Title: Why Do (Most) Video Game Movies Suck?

Oh no. When Paramount Pictures dropped the original Sonic the Hedgehog movie trailer, the internet pretty much imploded upon itself and spawned an unstoppable
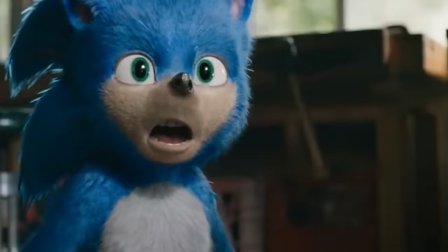demon of rage that would not let Jeff Fowler sleep at night until something was done. This was the original design of Sonic the Hedgehog, as I'm sure some of you are aware. And the movie was mocked, rightfully so.
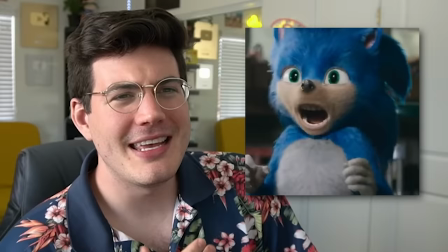They tried to turn Sonic the Hedgehog into a kindergartner that had been tarred and feathered and dyed blue. His teeth were shockingly human-like, and his proportions made him look like a person wearing a tightly fitted fursuit. It was awful. And as a result of this, probably one of the smartest moves made happened during this period, and it absolutely saved this movie. They pushed back the release date by almost an entire year, and they redesigned Sonic. For the first time ever, I think, at least in the case of video game movies, we witnessed a shattering of the fallacy that Hollywood knows best.
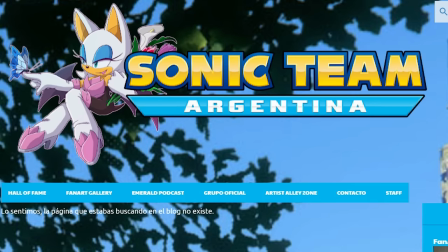Animator Max Schneider revealed in a now-deleted interview with an Argentinian Sonic website that Paramount Pictures was content with the first design because it gelled with the live-action actors and the world.
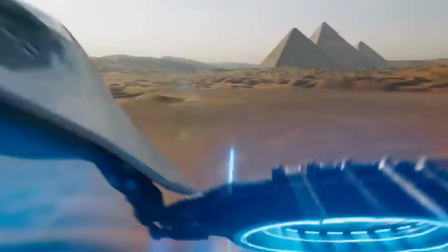Oh yeah, of course. He is a blue hedgehog that can speak English and run at 300 miles per hour. There is no realism to be obtained here. Taking cartoon movies too realistic is off-putting to all parties involved.
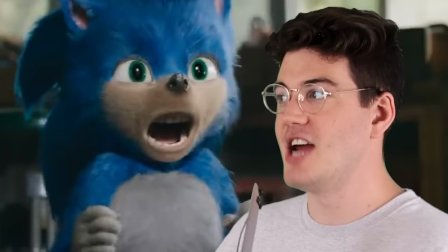It's off-putting to the people who are unaware of the series because they're like, what the fuck is that? I don't even know what that is.
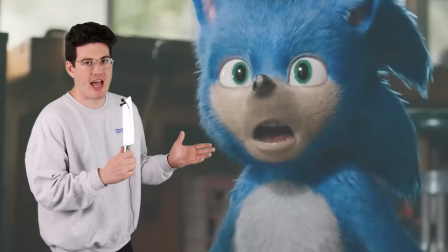And it's off-putting to lovers of the original game because they're like, what the hell have you done to my blue son? You've turned him into the coke-addicted half-brother of Splinter from the live-action Teenage Mutant Ninja Turtles movie. Which was also creepy and big surprise made by Paramount five years before.
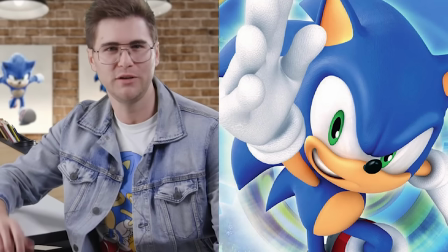From what I've read, one of the biggest contributors to saving this movie through the redesign was graphic novel illustrator Tyson Hess,
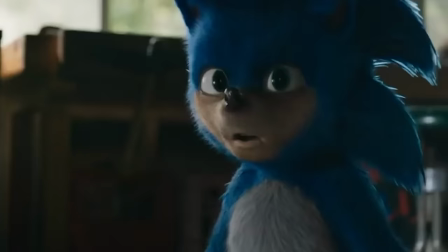who was brought on as a lead artist to redesign Sonic. Apparently he's like an OG in the Sonic community, and in hiring him, Paramount made an incredible shift in their approach because when hit with criticism, they listened to the audience. But that's not the only win that Sonic the Hedgehog had.
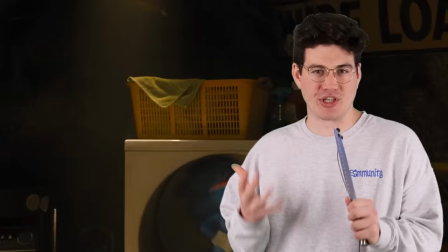Sonic the Hedgehog did a really good job of creating a story that actually respected the character that Sonic originally was,
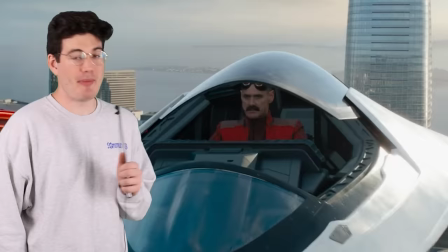which is basically a goofy and witty blue hedgehog that can run fast and whose main antagonist is an equally ridiculous Dr. Eggman.
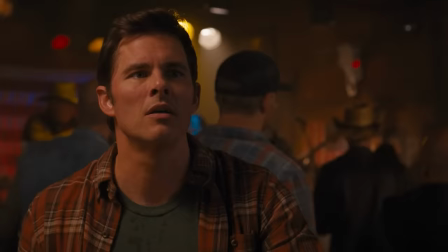That's part of one of the greatest things that Sonic does in its writing. It's not afraid to lean into the cartoony aspect that the IP has. They manage to actually write Sonic and the human characters he interacts with into full-fledged characters with goals.
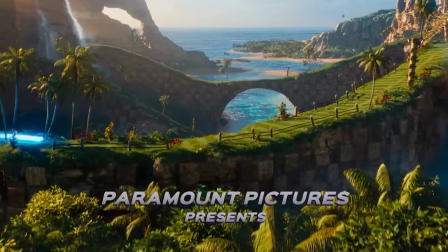Beyond that, there's some really smart integrations of references into this film.
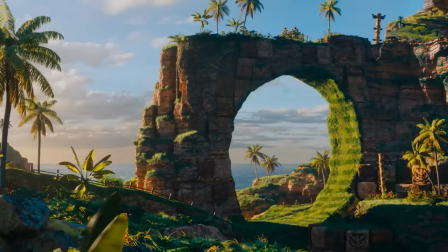The original planet that Sonic comes from is straight up the Green Hill Zone from the games with the loop-de-loops and everything.
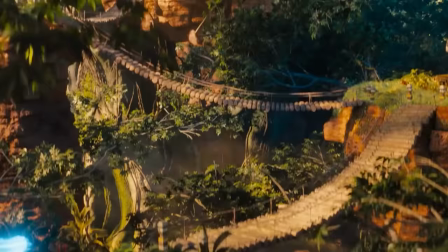I think it does a wonderful job of placing the world of Sonic we know within this universe in a pretty smooth manner.
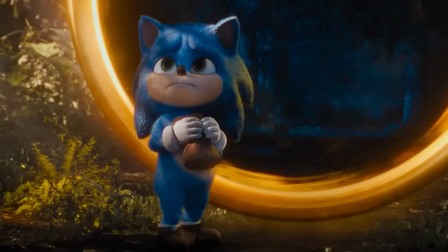You've got the Sonic rings, which in the games are just a means to get health as an actual important item within the story that are a means of interplanetary travel.
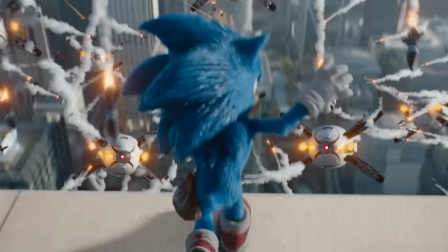And the final battle between Sonic and Dr. Eggman is like this elevated version of a Sonic game boss fight.
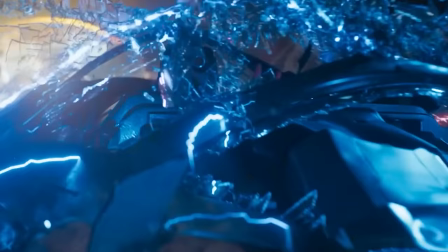With Jim Carrey and his floating machine he designed and Sonic utilizing actual moves he would do in the game to defeat him.
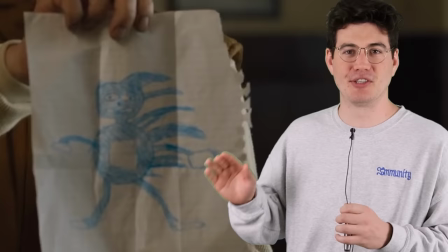They even included that god damn terrible Sonic drawing meme in this movie. And if nothing else sold you up until this point, that should. But the final reason that I think this film works so well, especially in terms of story, is because I don't think that anyone really knows what the actual canon lore of Sonic is. Because in doing research for this video, I tried to figure it out. There are like seven different continuities of the Sonic story. You've got the games, you've got the cartoons, there's even Sonic comic books, apparently.
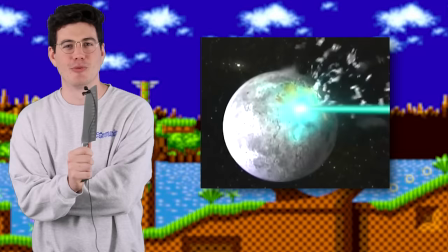I spent like an hour trying to figure out the story of Sonic, and I still don't know. Apparently at one point, Eggman blew up the moon, and then later on, the moon was back to normal. and their explanation was that the moon turned around. And in the case of creating a film for Sonic, that probably worked to their advantage. As long as they included all the defining characteristics of what made Sonic, Sonic, along with his antagonists, their personalities, the way they looked, and it matched up with what fans already understood, then they can have a little bit of liberty with the story because it's so goddamn convoluted.